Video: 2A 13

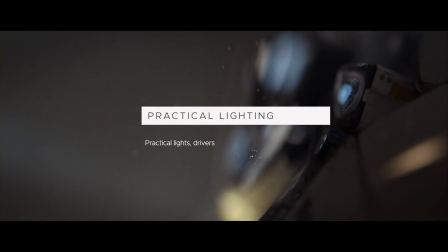[0:00]
Practical lighting is a concept of smuggling in actual lights in the frame of the shot in one way or the other to create a sense of realism,
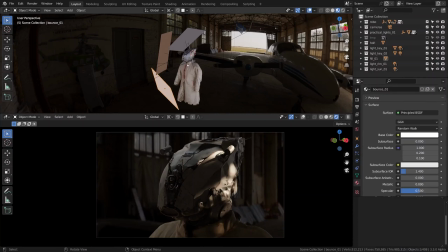[0:07]
possibly to motivate some other artificial light sources and just to make the scene feel more dynamic. In this scene, I've already set up a bunch of such practicals. You can open the Practical Light 01 collection, then the drivers subfolder,
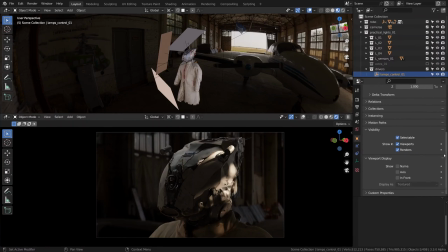[0:22]
find the lamps _ control 01 object and jump into its object settings to scroll down all the way to custom properties. There you will find the power, hue and saturation controls for all the practical lights,
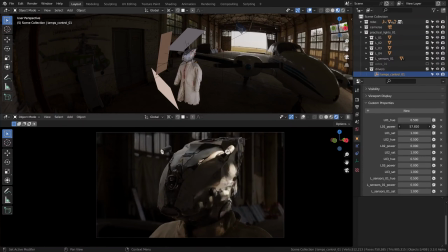[0:37]
L01, 02, 03 and so on, representing each practical in the scene.
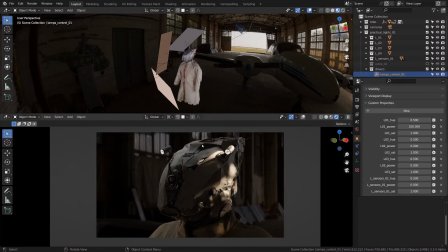[0:42]
Feel free to play with it to see what is what, but basically what I'm gonna do is light up these lamps,
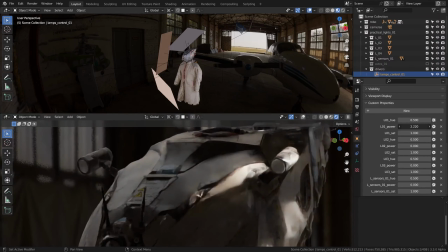[0:48]
LEDs and stuff like that with keeping the light ratios in mind. In my opinion, it shouldn't be brighter than our sunbeam to not break the proper light ratio that we have established.
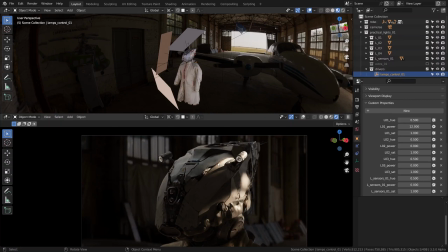[0:59]
So I'm just using these practicals for decorative purposes as a few light pools here and there, and maybe to enhance the sense of realism at the same time. It should be possible to change the hue and saturation of every light if needed.
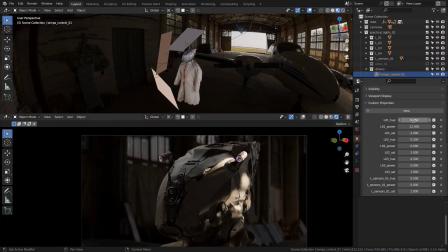[1:14]
It's set up via Blender drivers, which we won't go into, but basically you have all these sliders exposed. Sometimes to make cycle slightly faster, I draw a render region with Ctrl B around some portion of the viewport, like here.
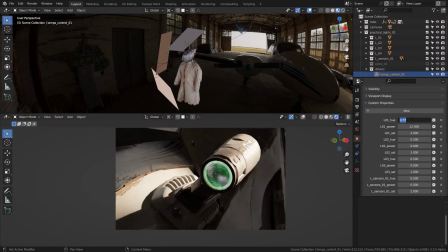[1:29]
Okay, I think that the level is okay for the flashlight thing compared to the sun hotness.
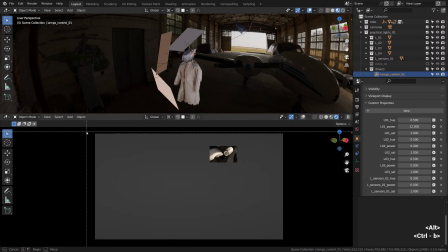[1:36]
It looks reasonably low power, let's say. Okay, now we can enable the second lamp.
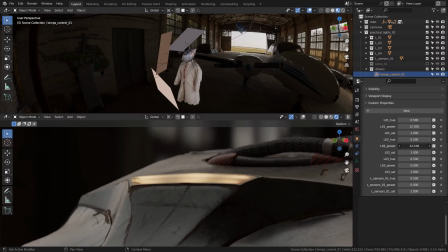[1:45]
Tweaking L02 power lights up this panel at the top of the robo's head. And again, I imagine it would be fairly dim.
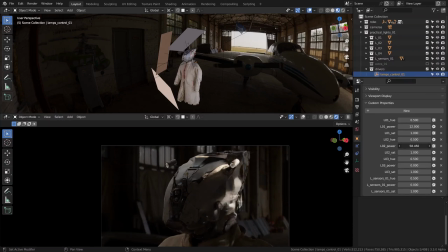[1:53]
At least I want it to be not too distracting to preserve the light ratios that we have established. Then there comes the rest of the practicals, like this micro LED, a tiny dot of visual interest.
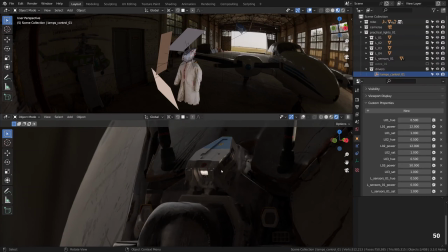[2:09]
And on the side, we should have yet another LED indicator.
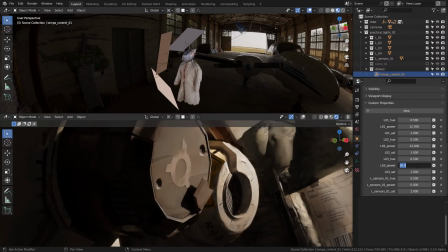[2:17]
So let's tweak it as well. I think it starts looking extremely cool. I love such details.
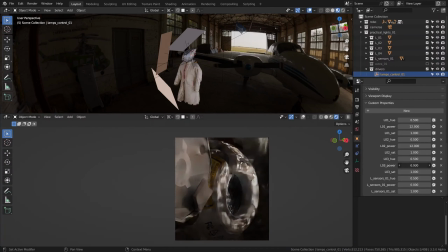[2:28]
It may seem almost unnoticeable, especially when it is a pinpoint light source somewhere here,
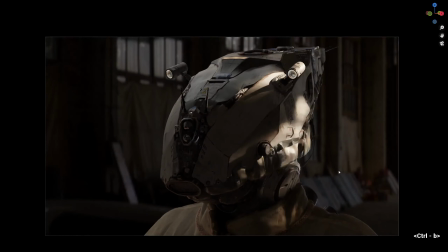[2:34]
but the sum of such nuances will make the lighting feel rich and layered eventually. That is definitely worth the hassle if you ask me.
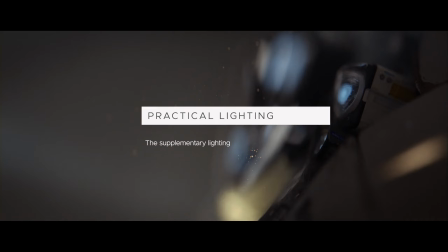[2:47]
Although our practicals exist right within the frame of the shot and are part of its ambient narrative,
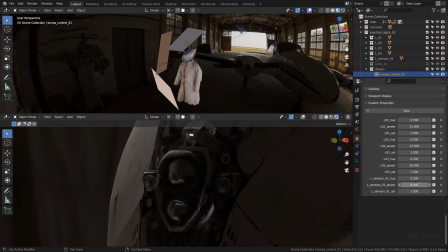[2:52]
a part of our robot character in fact, their effect can be multiplied with the help of some artificial lights. But first let me light up the most exciting part, which is the sensor's backlighting.
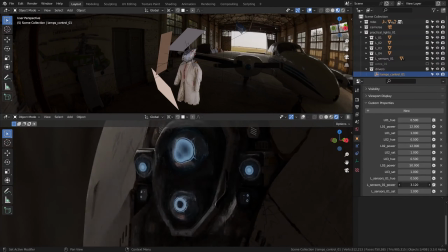[3:04]
Look at this. This should be a magnet for the viewer's gaze. The windows to the soul, and blah blah blah, and just some attractive contrasts in there.
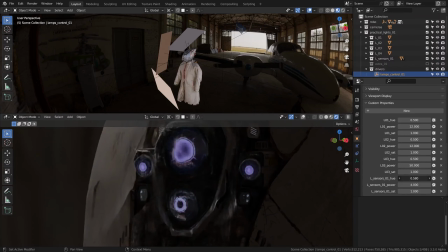[3:17]
I'm giving it a bluish hue as a complementary color to the warmer room tone to play with the contrast of temperatures as well.
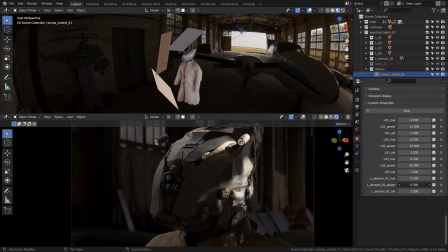[3:25]
There are a few types of contrast, as we remember: the value contrast between light and dark, the color contrast between warm and cold, and some other, like the contrast of atmospheres. Let's see how the practical lighting looks on its own though.
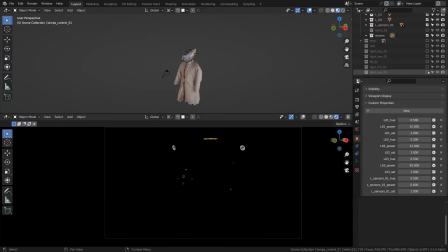[3:43]
Aside from shining directly into the camera, the effect on the surroundings is quite subtle. These sources don't really illuminate anything at all. If need be, the effect can be multiplied with adding some artificial extra lighting. It shouldn't always be the case, of course,
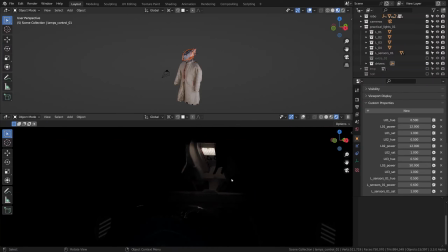[4:02]
because sometimes practical lights are just fine on their own, but sometimes we can still enhance it a little bit.